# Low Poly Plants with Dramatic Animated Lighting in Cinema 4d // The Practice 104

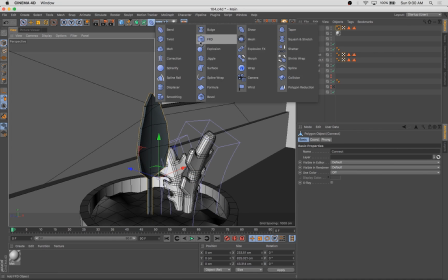282s
It's like if your arm didn't have an elbow, it couldn't bend. It would just be one long, solid piece.
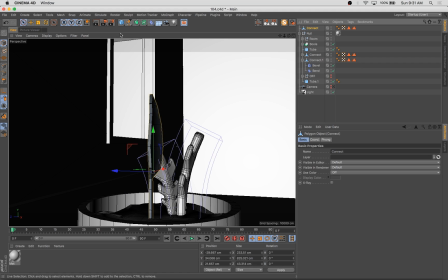287s
So we've got to add a lot of elbows to this leaf.
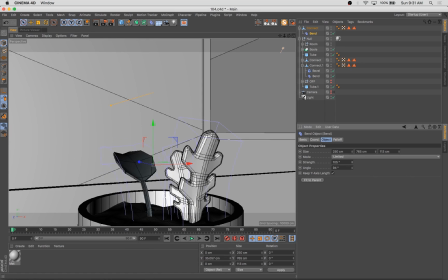291s
So you're adding the bend deformer, cranking that up, adjusting the angle and the position, and you can get some nice sort of,
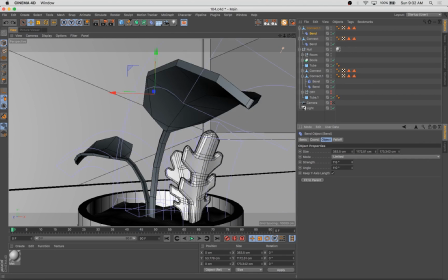297s
some like sort of rotated and interesting effects here.
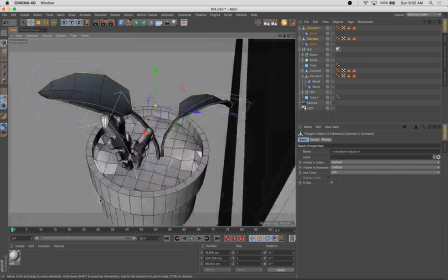304s
Like the leaf isn't taking on like a perfect 90 degree or a perfectly
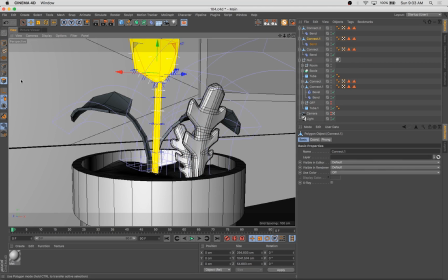312s
straight bend, let's say. You can add some rotation to the bend, which gives these forms a more organic look and really a natural kind of plant feel.
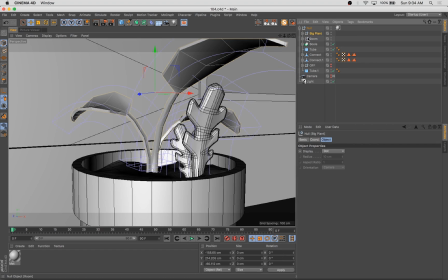321s
So you can see the light isn't quite working. I think we've got it positioned wrong and I think the leaves maybe are casting too many shadows.
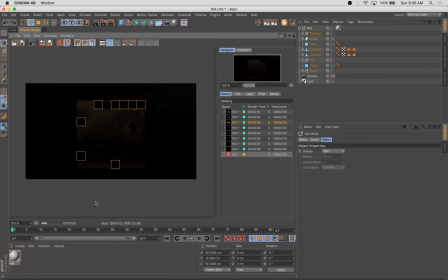328s
So we're going to reposition a little bit and get things the way we need them.
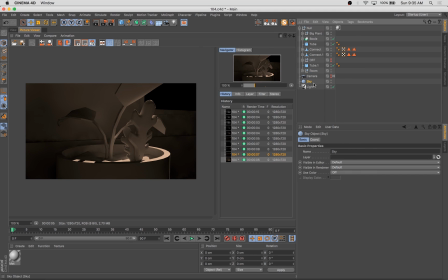334s
I think actually, yeah, the wall was in the way there. Now we moved that and you can see we're getting that lighting that we want.
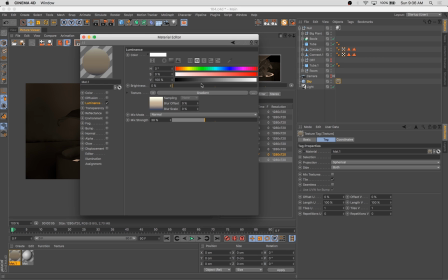340s
Now I'm going to add the sky object, which is a really simple luminant gradient that we're adding to the sky.
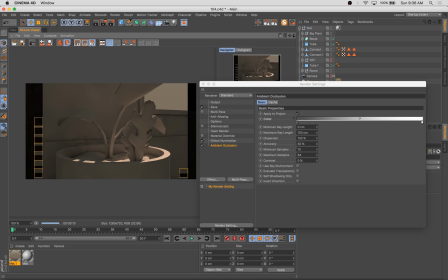347s
And right away I'm seeing a little bit too much of a fill.
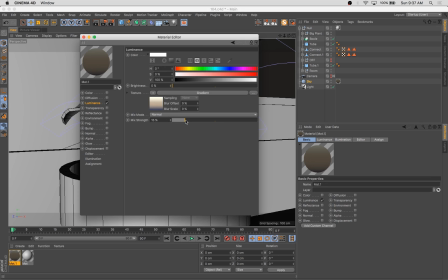350s
So I've added some ambient occlusion to bring some of our shadows back, but I'm also going to turn the brightness way down on that sky material.
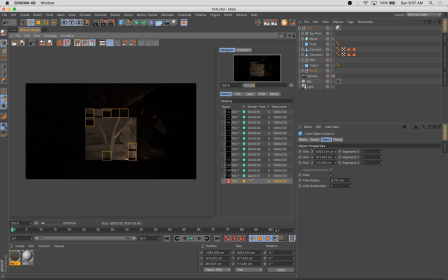357s
And see now I'm adding a bevel to the edge of that pot, a bevel to the edge of, let's call it the baseboard in the room.
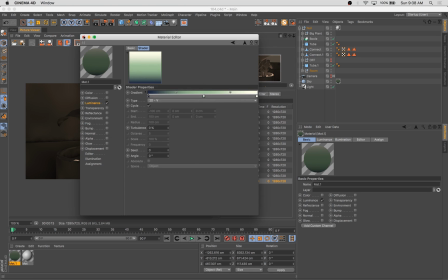363s
And you'll see that when we start rendering this again,
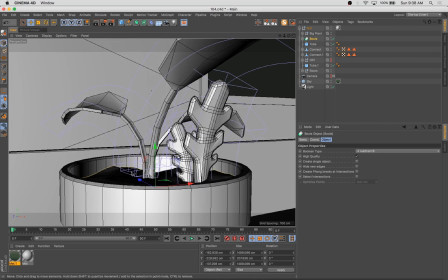365s
we're going to get much nicer highlights because we've got some variation in the edges of things to catch additional highlights in.
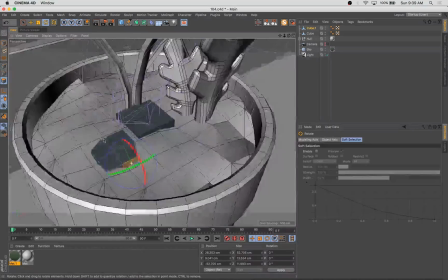374s
Here I'm going to take a simple cube, subdivide it a bit,
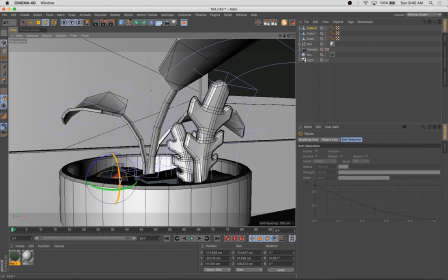378s
kind of break it up and move it around and distort it a bit and create some rocks for the base of this pot. Again, this is all about just creating additional places for this dramatic lighting to bounce off of and interact with.
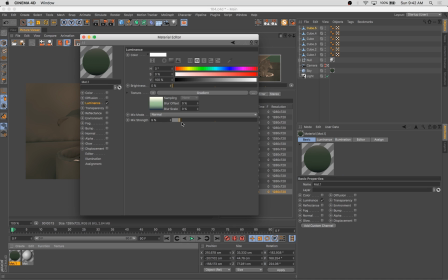401s
Let's see what we're getting there.
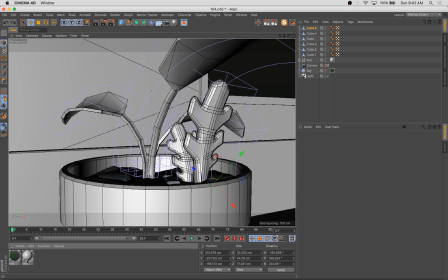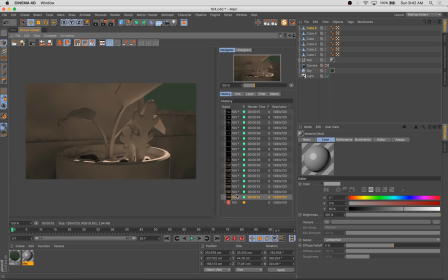408s
Another thing that's important to consider when we're dealing with highlights is the specularity of the materials that you're using.
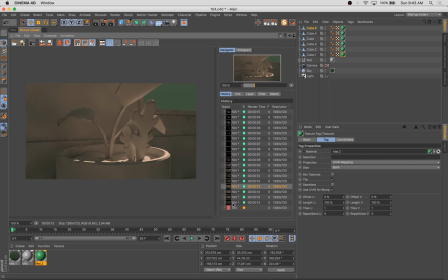414s
The specularity really refers to how the light is going to bounce off of the edges.
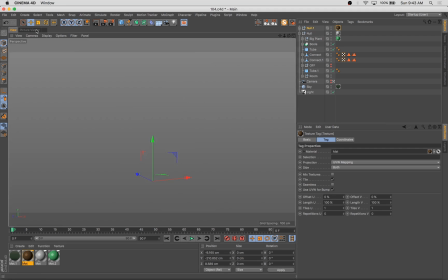419s
So I want a fairly tight and bright specular.
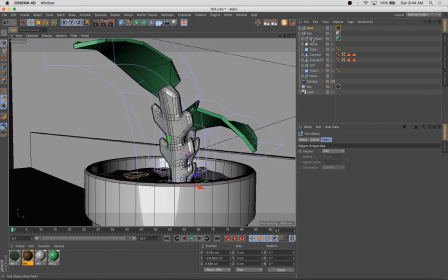426s
And a lot of my work, I just turn the specular straight off because I don't always love the
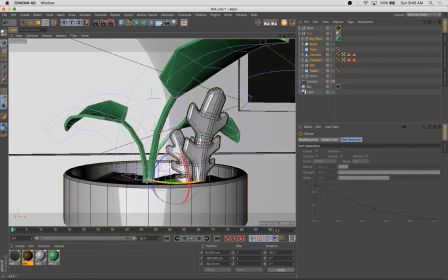432s
super highlighted look. sometimes it makes it look like kind of cheesy 3d renderings
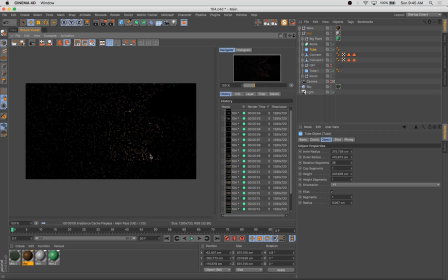439s
but uh in this case we're going to be using that that bright highlight to our advantage and hopefully it doesn't come
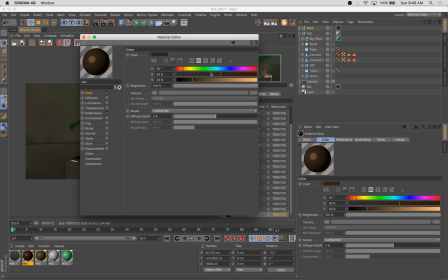447s
off as cheesy i'll let you guys be the judge of that let me know in the comments below if you think this is cheesy
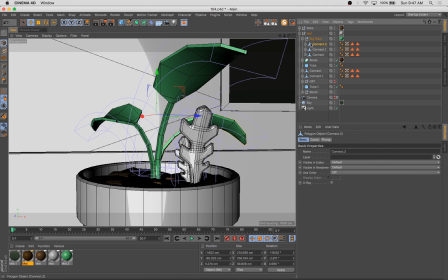454s
what i'm also doing here is making sure that the camera position is optimal um you know highlights are
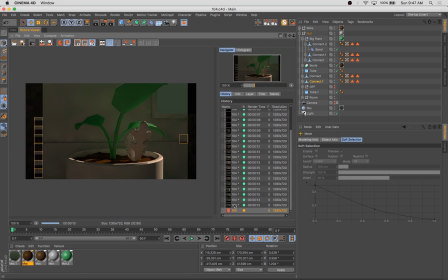460s
created by lights bouncing off of the objects and into the camera.
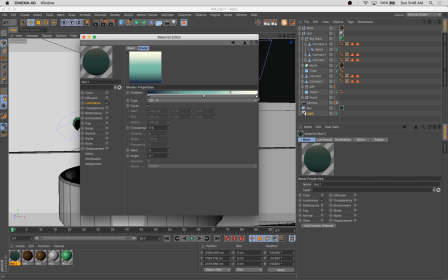466s
And so the position is going to affect dramatically the way the highlights read,
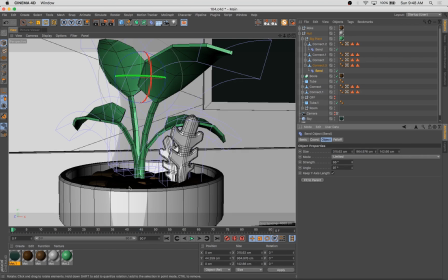472s
both the position of the camera and the position of the objects and the angle that the light is hitting them at. And so I'm making those adjustments to make sure that the light is hitting the objects in a way that looks great and creates an interesting composition.
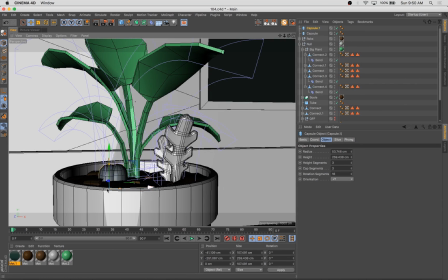487s
Speaking of composition, you can see I'm pushing the plant and the pot here sort of off-center, using the rule of thirds a bit,
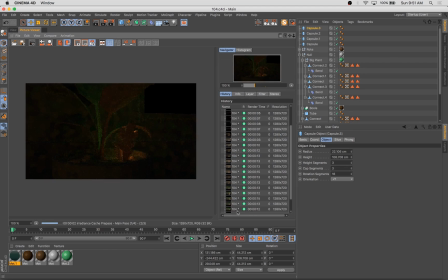494s
and then using some simple capsule shapes to create additional interest in the plant.
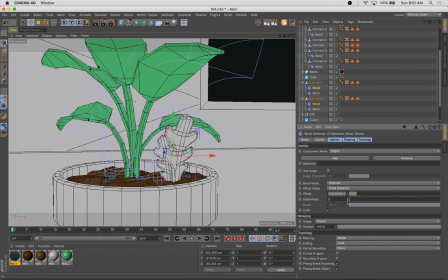501s
Maybe those are little bits of moss or something like that.
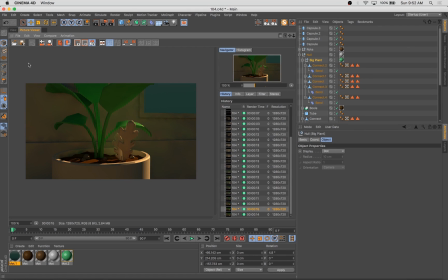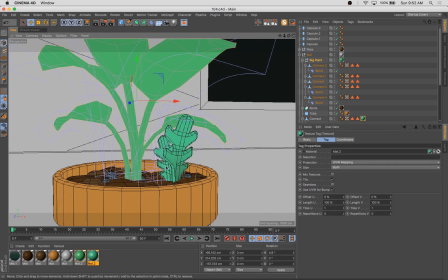512s
Now we're starting to texture things a little bit more. I'm just making copies of the same material, so that way I can keep the specular settings the same for each object.